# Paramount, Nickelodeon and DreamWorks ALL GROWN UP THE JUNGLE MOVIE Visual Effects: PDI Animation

I think the important thing to say instead of getting very technical is, a scene that used to take nine months to try to put together, now you can do them in about three days.
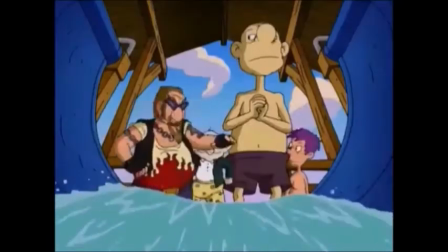[4:17]
We initially went out and shot red screen mats where the characters were going to be in the grass.
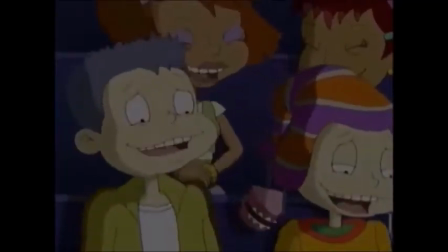[4:24]
So we could pull mats for the grass, lay the characters in, and lay the grass back on top. And in order to kind of pull the audience into that, we took a cinematography style, which is very kind of live action.
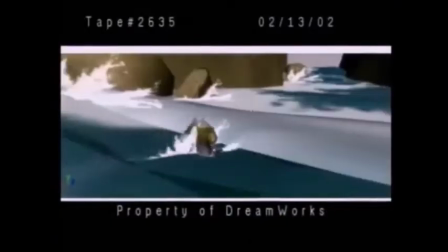[4:34]
We used all digital sets so that we could get in there and move through them in a three-dimensional way.
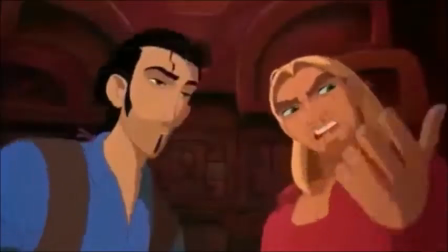[4:40]
And try to put the camera right down on the water like the whole thing was being shot by a raft that's floating down the river with them.
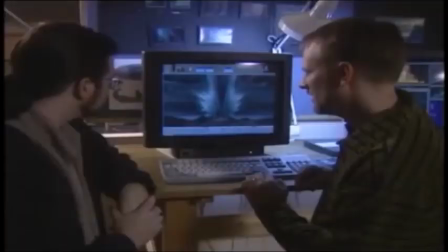[4:45]
So it all has a kind of a handheld feel to it. It's all very dramatic. The part in the Red Sea had to be huge.
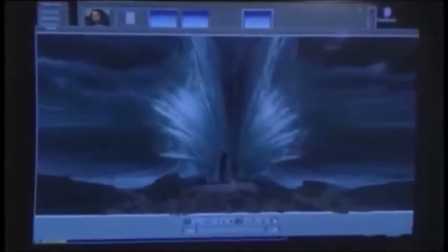[4:52]
It had to have an incredible scale. It had to be scary, it had to be magical, it had to be awe-inspiring.
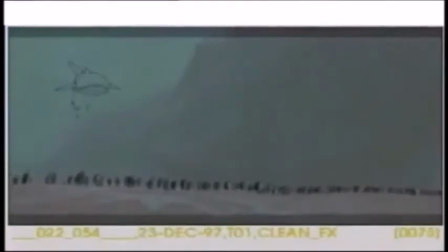[4:57]
So what we've done is we've created an animated painting effectively in The Prince of Egypt. Wow, you can do this stuff in 3D. I can move the camera over here if I really want. If that's a better composition, I can do that.
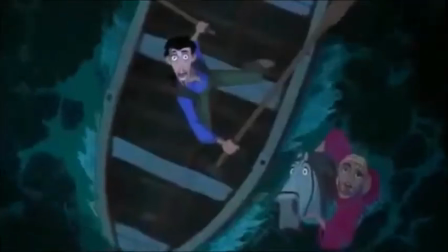[5:10]
Now he's thought these story panels through and he knows exactly what he wants, but there is something thrilling about once you see it in 3D and you got what you want. But you know if I move the camera over here, I got something better.
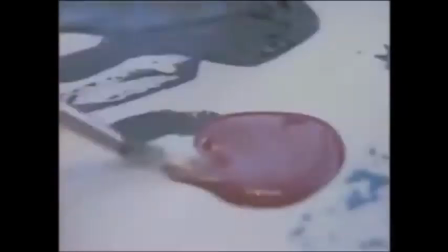[5:26]
The artist used all the effects tools at their disposal to create some of the most eye-popping visual effects sequences ever achieved in animation.
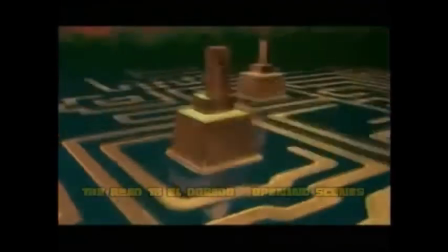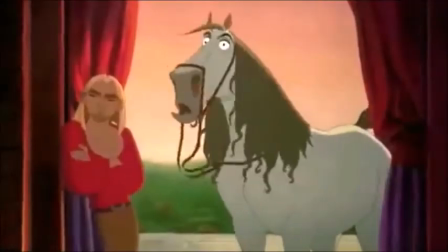[5:42]
Traditionally, to hand draw water, which is one of the harder things to draw, we're looking at drawing every single frame.
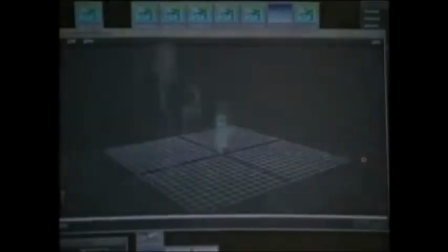[5:47]
So we came up with a system that we call Spritical that allows us
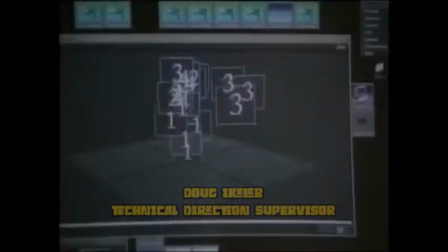[5:52]
to use hand-drawn animations copied onto the location of a particle system.
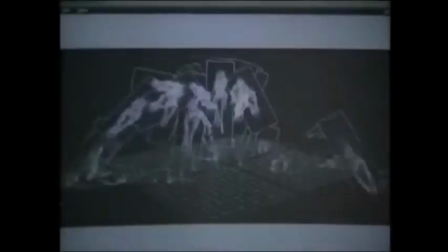[5:57]
It just really gives us a way of multiplying this hand-drawn animation a thousandfold.
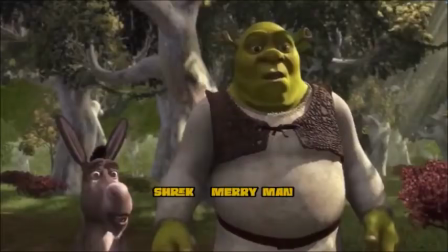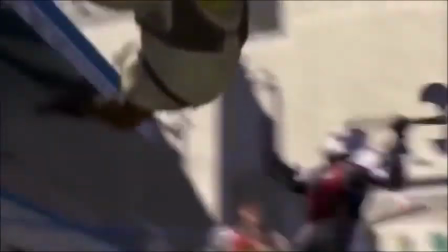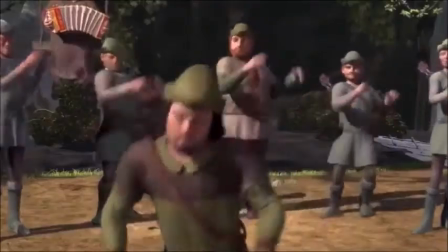Everything's a case of trial error. For instance, we had shots of Donkey. It was actually someone's first day in production, and they made one change, which they thought was an innocent change, and the next day we got back renders from about half a dozen shots with Donkey looking like a Chia pet.
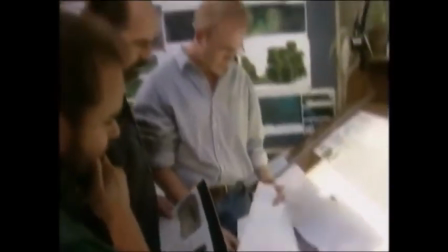[6:39]
I think that the work on the road to El Dorado is the embodiment of traditional convergence.
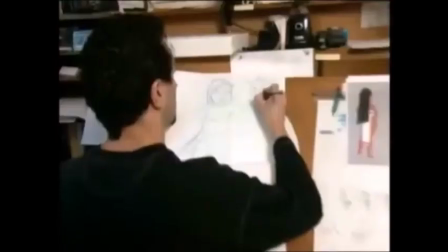[6:44]
It uses the best of the visual qualities of traditional artwork with the next
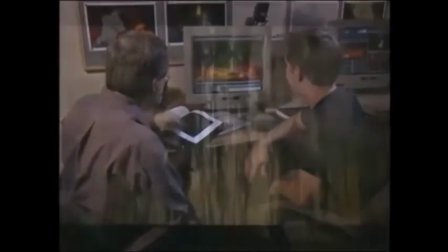[6:49]
steps in the evolution of digital tools to achieve images we never had before.
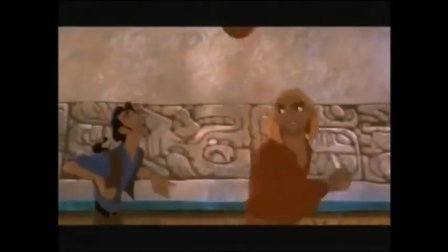[6:53] Who's the guy? You the guy, boy. No, you the guy. No, you the guy. Fine.